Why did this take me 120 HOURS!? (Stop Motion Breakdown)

I'll call it a rook and then I'm gonna cry. I follow the knight.
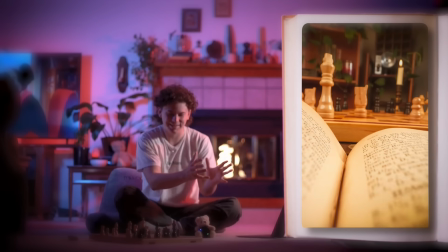[4:12]
Ugh, I follow the horse as it does one of its dumb little weird L shapes.
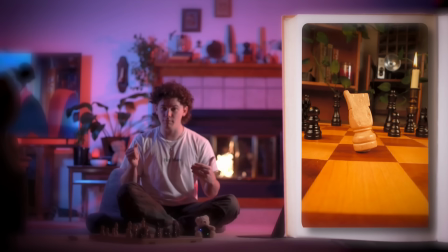[4:17]
And I decide that it needs to get sniped by a bishop. You're always playing your horse and you always get sniped by a bishop.
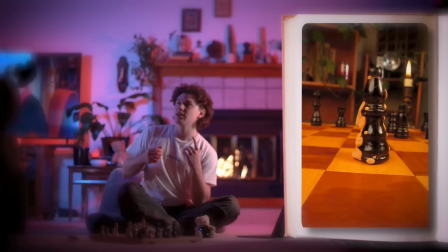[4:25]
I wanted you to feel that the bishop takes out that horse. I really didn't waste any time. I went straight into the impact.
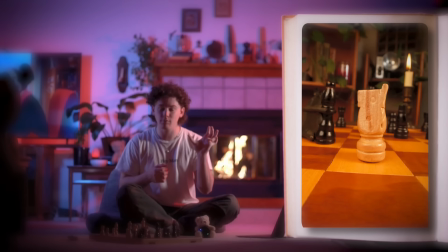[4:32]
I used one frame with a smear frame.
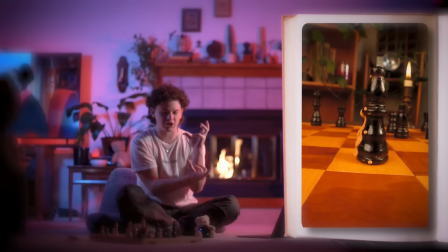[4:34]
I really sculpted quite the splatter and the of the horse melting away. So something fun that I did is I actually took the candle getting snuffed and I added that in after the fact.
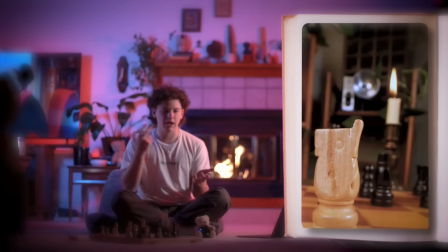[4:49]
While watching the footage, I decided that it would be fun if the candle snuffed at the same time that the horse got snuffed. So instead of animating a whole new cotton, fluffy smoke animation. I ended up taking the same smoke effect that I animated in this animation,
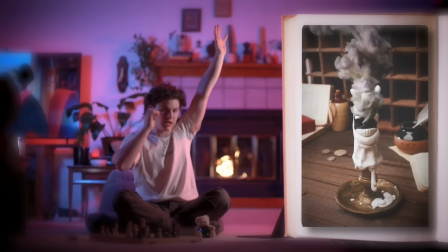[5:05]
and I brought over the green screen element and keyed it and matched the lighting, and it saved me a little bit of time. I kind of doubt anybody would be able to notice, and so far nobody's noticed. I've used that smoke animation like a couple times. This is the meat of what I wanted to animate. This is what I, as a child, would envision on the chessboard because I had no screens.
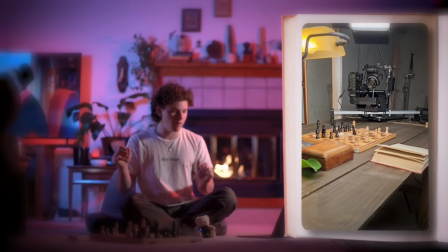[5:32]
For this scene number 3, I wanted to keep my dynamic camera movement alive, and I wanted a really shallow depth of field because I want the viewer to remember that this is a tiny little chess game.
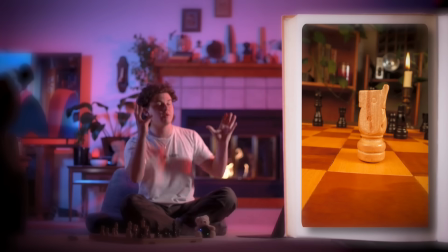[5:43]
It's its own tiny little world. And I know that we just came from a POV shot, which makes all the chess pieces feel big and life-size, but this is all happening in a tiny little island of action. I wanted the heart of the chess game to have a lot of like fighting, stabbing, slashing, and it's like when everything is set up and someone just pulls the trigger. I decided to pick up right where we left off, and I had the bishop snipe the horse that we just saw, but I changed how I animated it.
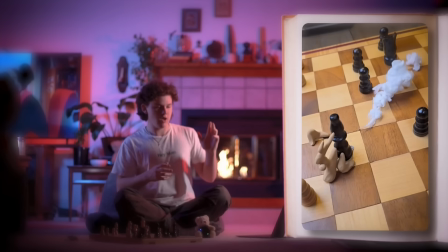[6:12]
I wanted the bishop to move kind of like Zenitsu with this anticipation and this massive smear,
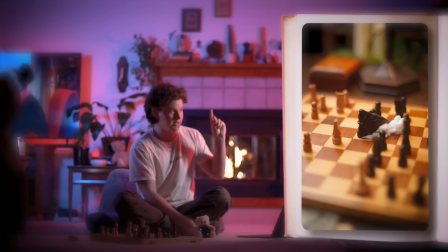[6:18]
which, by the way, I used a pawn in this frame to add just a little after image smear,
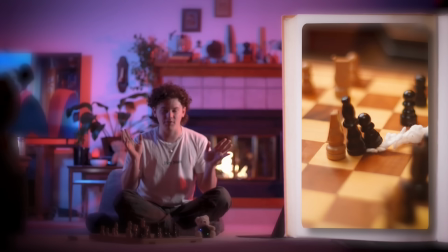[6:24]
which I thought was really fun. It's just a little element for me because no one will ever see that, but it doesn't matter.
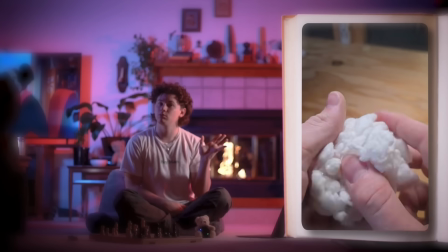[6:29]
I really like when you can use analog smear frames. And then I used cotton because cotton is kind of like a very fluffy, flowy material that does a really good smoke in stop motion. When you have a really fast motion like that and you use smear frames, it's nice to have something that counteracts that big motion kind of in the opposite direction. That's kind of like an ease out of that action in order for the viewer to really understand the pacing of it. So the smoke really lets that impact hit really hard. And I changed up how the horse gets splattered. All of the horse's splatter lands right in the pawn's face, which I thought was a really nice insult to injury to the pawn, just so that the pawn would get angry and step forward and slash at the bishop that just took out his friend,
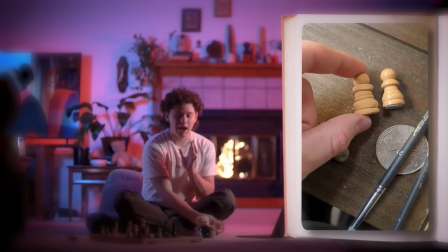[7:16]
the horse. Now, to do all this, I actually had to sculpt the pawn and the bishop out of clay,
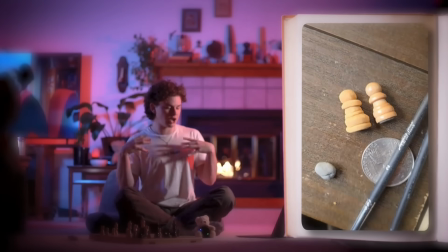[7:23]
because for the pawn's lurch forward, I didn't have any way to actually have arms, so I really had to rely on the body movement of the pawn, kind of going like this, whoosh, and then the after action of the bishop getting sliced so that it sells that kind of a knife slice.
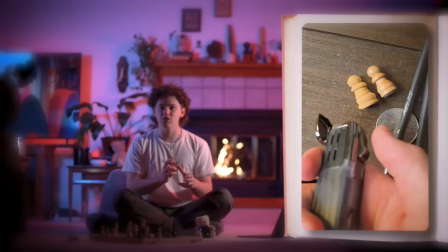[7:40]
I sculpted the pawn so that I could bend him in a couple frames, and then I actually would blowtorch the clay so that it was shiny like these chess pieces. I'm not meant to be cross-legged. I'm not a cross-legged person. You cross-legged people are crazy.
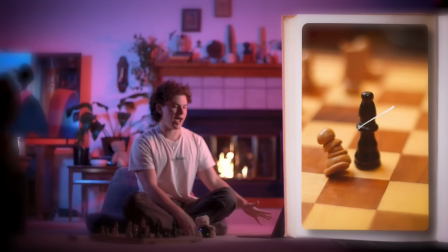[7:55]
My feet are going so numb. The slash that you see happen when the pawn lurches forward is all analog.
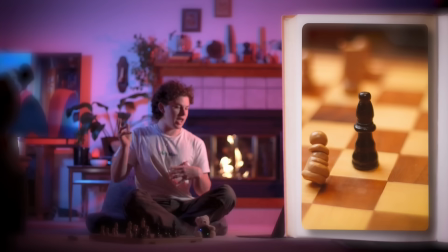[8:01]
None of that is actually edited in.
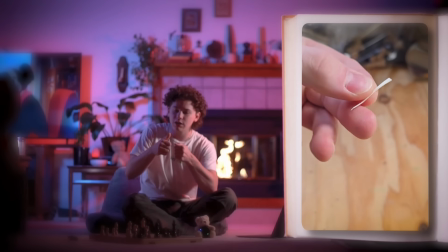[8:03]
I took an index card, a white index card, and I cut little tiny slivers of paper and sticky tacked them onto the bishop.
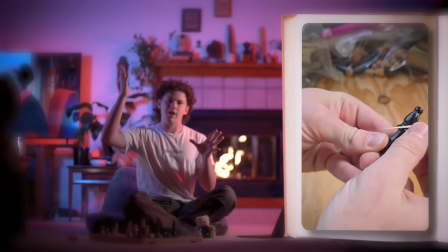[8:10]
I think there's 5 frames of paper that slice right through the bishop,
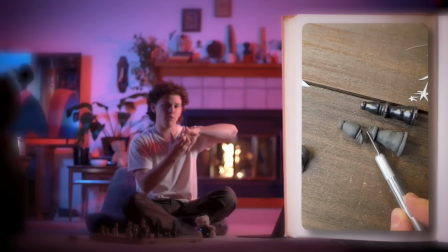[8:14]
and that's when I switched to a clay bishop and have wire holding its head as it falls and splatters,
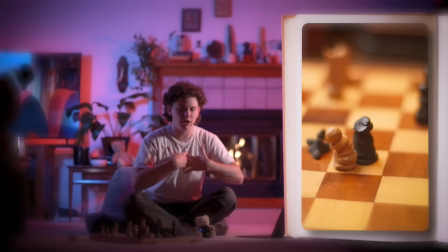[8:20]
and then the pawn lurching forward and knocking the body of the bishop, which also splatters. I think it's like maybe one of my favorite moments. And then, of course, since no piece is safe in chess,
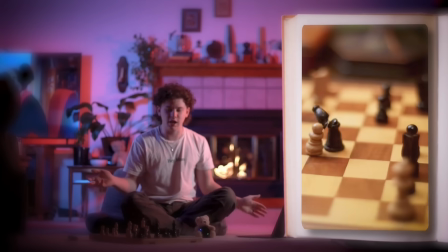[8:30]
I had the black horse decide to snuff the life of the white pawn. I think at this point in the scene, there'd been enough sliding around on the board, so I wanted the horse to launch into the air. I decided to have him spin just so that it could kind of settle in the air so that the viewer could understand what was happening and land straight down onto the pawn,
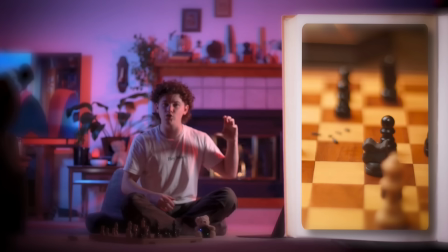[8:50]
popping it like a pimple. Now for the horse's lunge, I actually ended up using clay smoke,
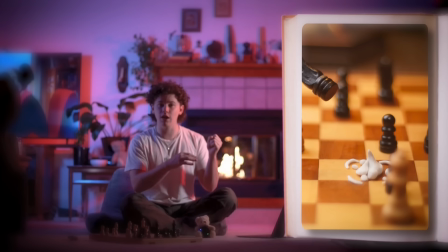[8:55]
mostly because I could hide wire through the center of the clay and I kind of could hold better form.
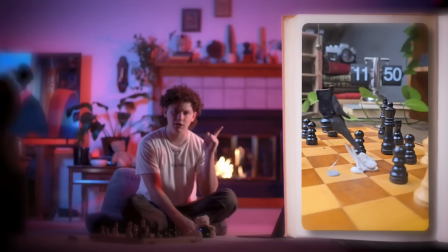[9:01]
I think I've decided I prefer the look of a crispy clay stop motion smoke to a fluffy cotton stop motion smoke. Cotton's just a little too unpredictable and clay just is crispier and has better control. Having that horse land down onto the pawn is just such a crispy like mwah, which I really thought was necessary.
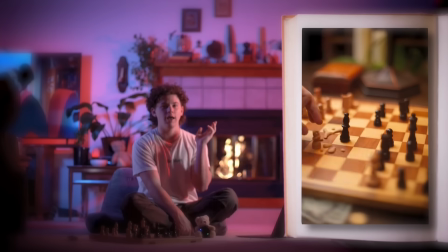[9:22]
Very satisfying pop. I decided to end the scene there, and then the next scene kind of jumps forward in the game. There's a lot of game that happens between this middle of the game scene and the next scene that you see, which is endgame. I knew I needed to end the chess stop motion with a checkmate. So I wanted to set up kind of a hero's journey of a little pawn beating a big king. And one of the scenes that I knew I wanted from the very beginning was I wanted to see a pawn get to the end of the board and morph and like Dr. all the way into a queen. Jekyll, Mr. Hyde It's like a metaphor for life.
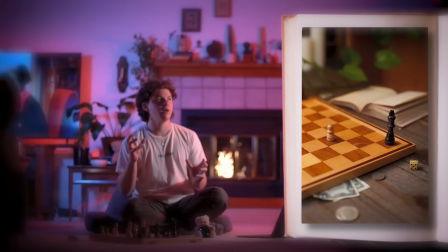[10:01]
I needed it to exist in my animation. So I set this scene up having the king down at the end of the board and the pawn being incredibly intimidated by this big hunkin' king.
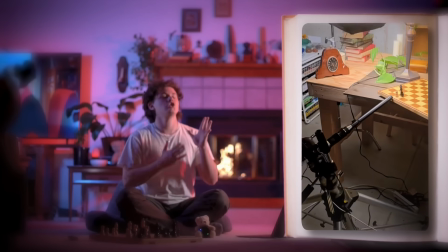[10:13]
So to do that, I used a probe lens and I shot up through the board, manually sliding the camera up, and I got this POV shot of the king cowering down and looking down onto this pawn.
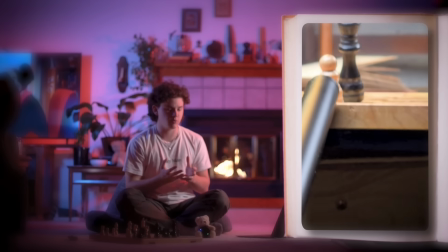[10:27]
I wanted the pawn to feel very small. And the fisheye end of this probe lens really lets you get such a crazy POV that you can't achieve kind of any other way. And it's just to really impact in that the pawn stands no chance.
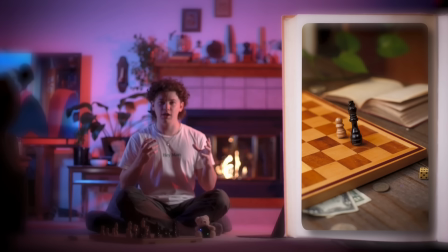[10:41]
But I needed it to flip. It's kind of like the resolution, where all of a sudden the rook slides to defend the pawn's honor.
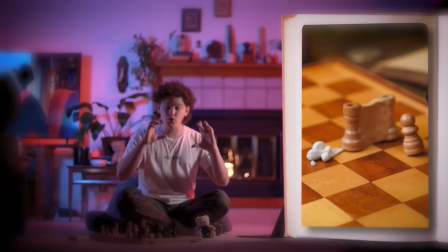[10:49]
Now this was a nice smear frame where I just took two castles and I sculpted clay in between them,
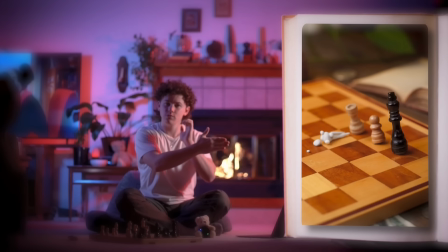[10:54]
and it just kind of like overshoots the end frame of where the castle's gonna land,
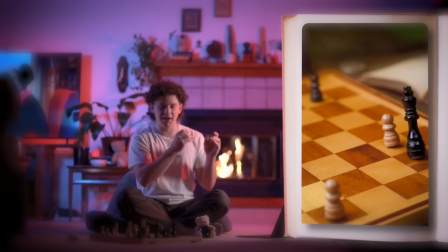[11:00]
which creates such a nice little bounce back. And it's just like a really nice, it's very crispy.
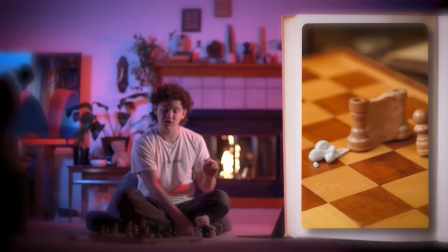[11:06]
Really happy with that movement. Once again, I used clay smoke to kind of do a little lead out of that movement.
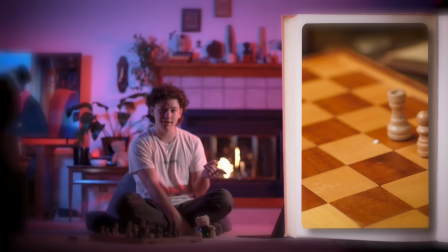[11:13]
I did a little pre-shoot to make sure that this checkmate was gonna set up correctly before I animated it.
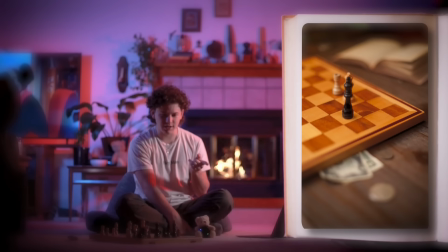[11:19]
And I actually did a little frame by frame. And for some reason, watching this sequence, I thought, yeah, this is checkmate.
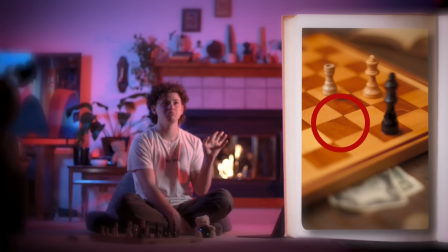[11:27]
There's nowhere the king can go. But there's totally somewhere the king can go.
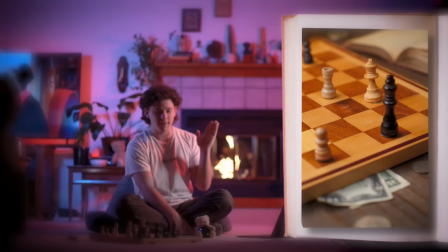[11:30]
So what I ended up having to do after the fact was I actually had to Photoshop a pawn in that blocks the one spot the king can go to make sure that it is actually a checkmate.
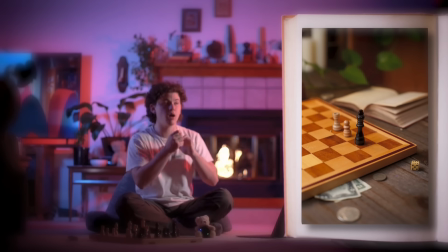[11:39]
And now everybody also commented, in this moment when we have a king, a pawn, and a castle, the king should not have moved away. It should have gotten in front of the pawn. So that was the blunder. That was that the king made. My legs.
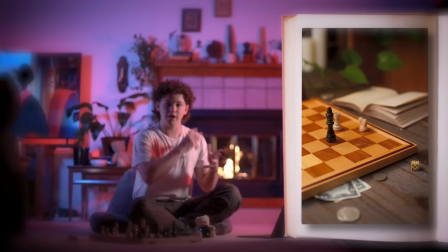[11:55]
Now that I have the pawn finally make it to the end and do a little transition into a queen, just quickly, I also used a bishop as a little in-between, because a queen and a bishop and a pawn kind of feel like natural in-betweens for each other as it grows and becomes its
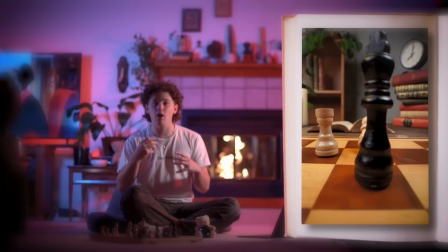[12:11]
fuller self. As I was planning for the next shot, I wanted to follow the pawn as like a POV as it becomes a queen and it morphs and it transitions.